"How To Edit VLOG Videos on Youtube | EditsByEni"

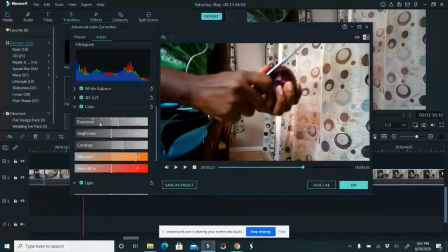[28:54]
Okay, I can reduce the shadowing. I usually will go to color. I will maybe increase the exposure.
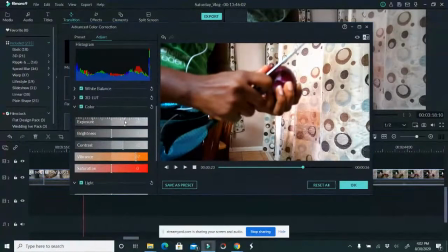[29:00]
Watch what happens when I'm increasing the exposure. It even makes it a bit brighter. So when you see it, that is it. Now, the problem that you have is matching everything up. Now, this scenery, I make
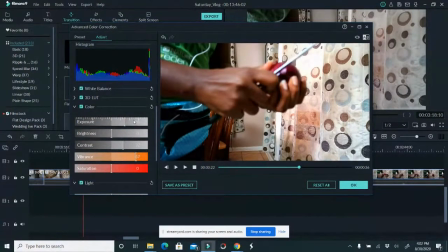[29:13]
scenery, I make sure that I open the exposure by 36, and then I just added the preset of brighten.
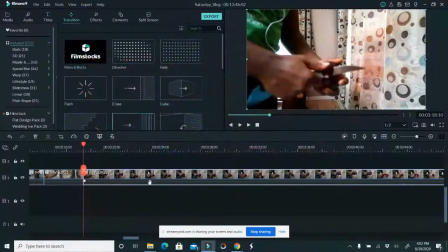[29:22]
So let's see what it looks like. And I'll show you an example. So this is what it looks like now.
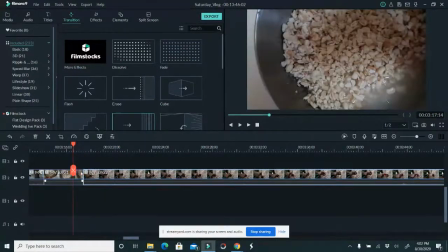[29:29]
Okay, so let's go.
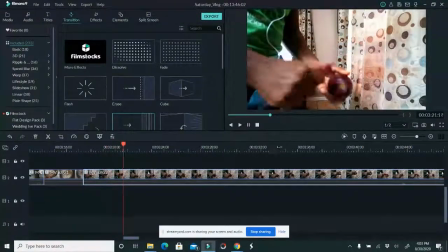[29:33]
So you can see it's more brightened, the colors are more popping.
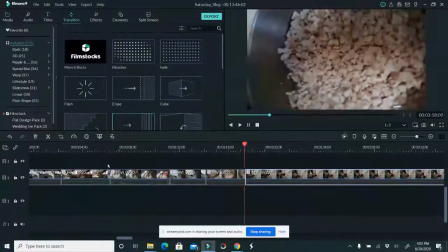[29:37]
Okay, so let me show you another example with let's do another one with which one?
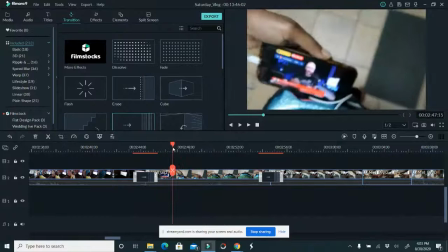[29:45]
Okay, let's do it with this one. Is this a good one? No, let's do it with my daughter's video.
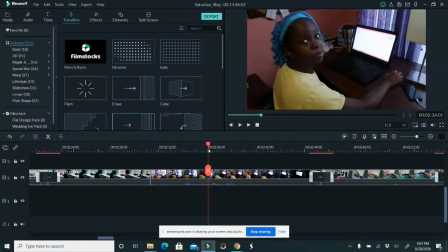[29:51]
Yeah, So you see how dark this looks? So I'm going to do the same thing with this one.
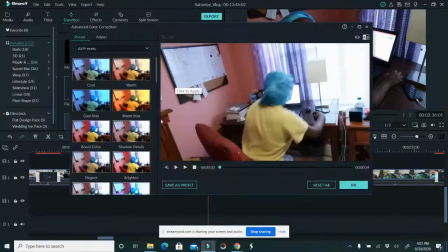[29:56]
So I'm going to go to the color section. I'm going to go to the brighten. But you see, when I brighten it, it's so pigmented. I don't like that.
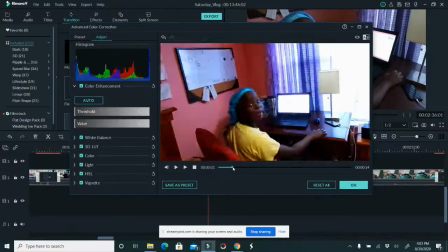[30:06]
So I'm going to go to the adjust because the pigment is a lot. So let's go to our, the pigment is a lot, but the exposure is not a lot.
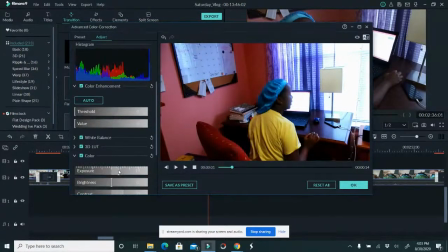[30:14]
So I'm going to go back to the color. I'm going to expose it a little bit more, and I'm going to brighten it a little bit more.
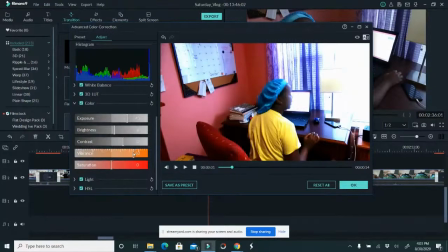[30:23]
Now the vibrancy is 67. So I'm going to reduce the vibrancy to make it more natural looking. Okay, so let's brighten it a little bit more and let's see what happens in this case.
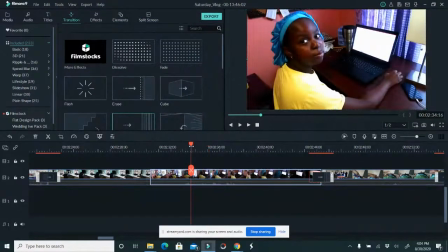[30:35]
So now I kind of don't like it. I still don't like it. It's still dark.
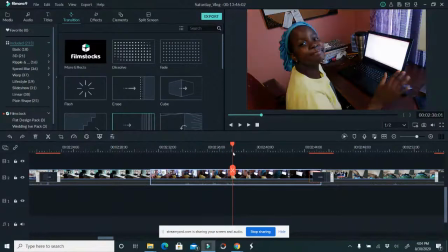[30:40]
I still don't like it. So I'm going to just remove it. This is what it was before. You guys see the difference? This is what it was before.
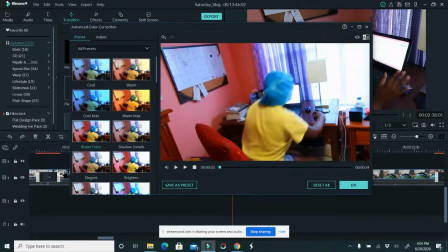[30:50]
So let's go back, and we're just going to, instead of using the preset, I'm not going to use the preset. I'm going to cancel out of the preset, reset all. And all I'm going to do is just go to the adjust.
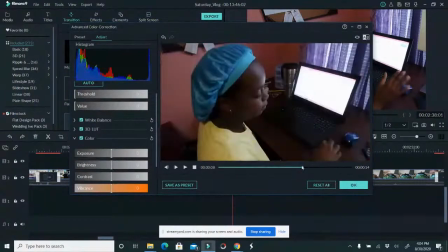[31:05]
I'm going to go to the color. I'm going to go to that part where our face shows right here.
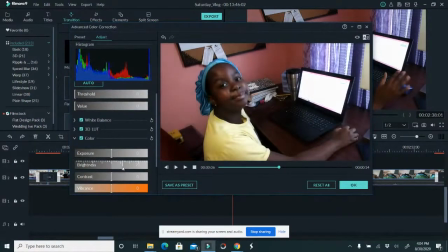[31:13]
And I'm just going to brighten it just a little bit, just to bring some light like that.
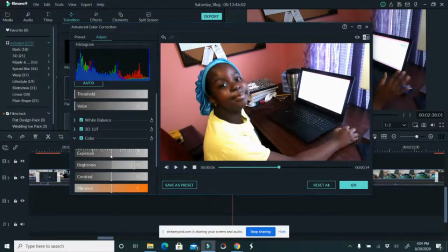[31:20]
It would have helped if I opened the window, then I won't have to do all this nonsense. But oh well, it is what it is. And sometimes you just can't, there's nothing you can do. So here, I might reduce the contrast just a little bit so as to add more color,
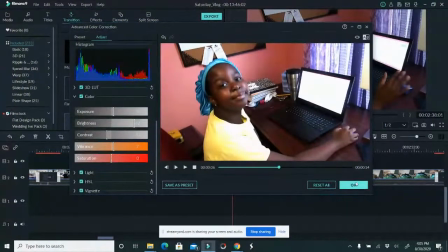[31:36]
but this is the part that takes the most time, kind of to make it more interesting.
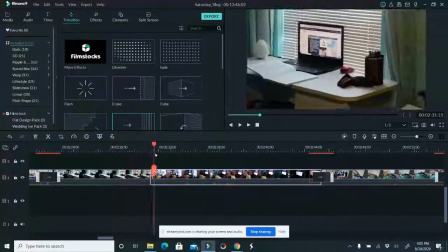[31:41]
With my other daughter, there's really nothing I can do. So here, you see how it looks.
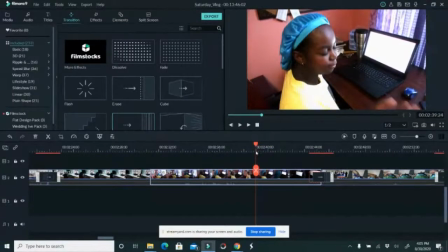[31:48]
It's a bit brighter. It's better. So right here, where she waves, I'm going to cut that part off, and that's it.
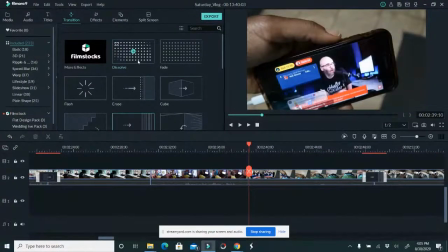[31:57]
Okay, we're not going to use that part because it's way too dark. And I'm going to dissolve into that guy to make it seamless.
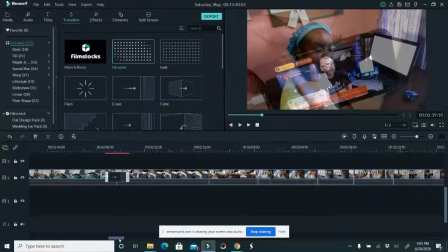[32:03]
Okay, dokie. Hopefully that was a little bit of learning. There are other things you could do, but this vlog, I want to keep it quite basic.
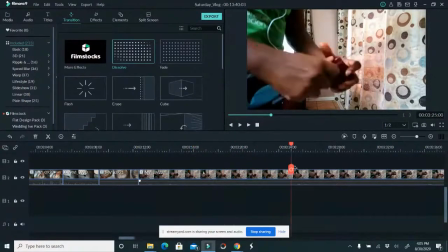[32:14]
So where I'm peeling the onion, we're peeling the onion, right? So where I'm peeling the onion, I'm going to make this part very, very fast because ain't nobody wants to see me peel onion.
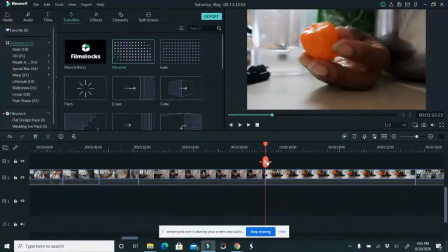[32:23]
So I'm going to cut that out. And then ooh, I think I cut something out that I shouldn't.
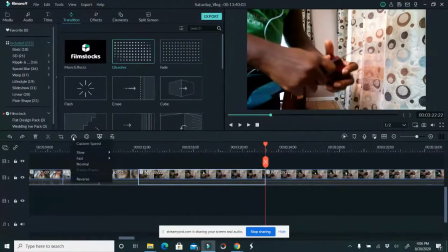[32:31]
Yeah, let me speed this up and stuff. What app? This is called Filmora. This is Filmora 9. I bought it for $69. It is the best money spent.
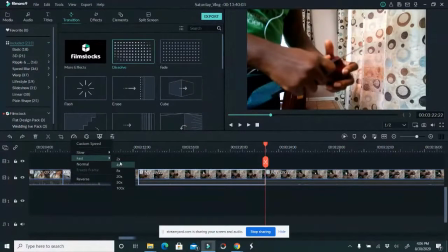[32:42]
It's so fast. It's so excellent. If you guys like this, I can be doing editing, showing you how to edit in other softwares. So there are other softwares I know how to edit with. So I can do videos on that if you guys like that kind of stuff.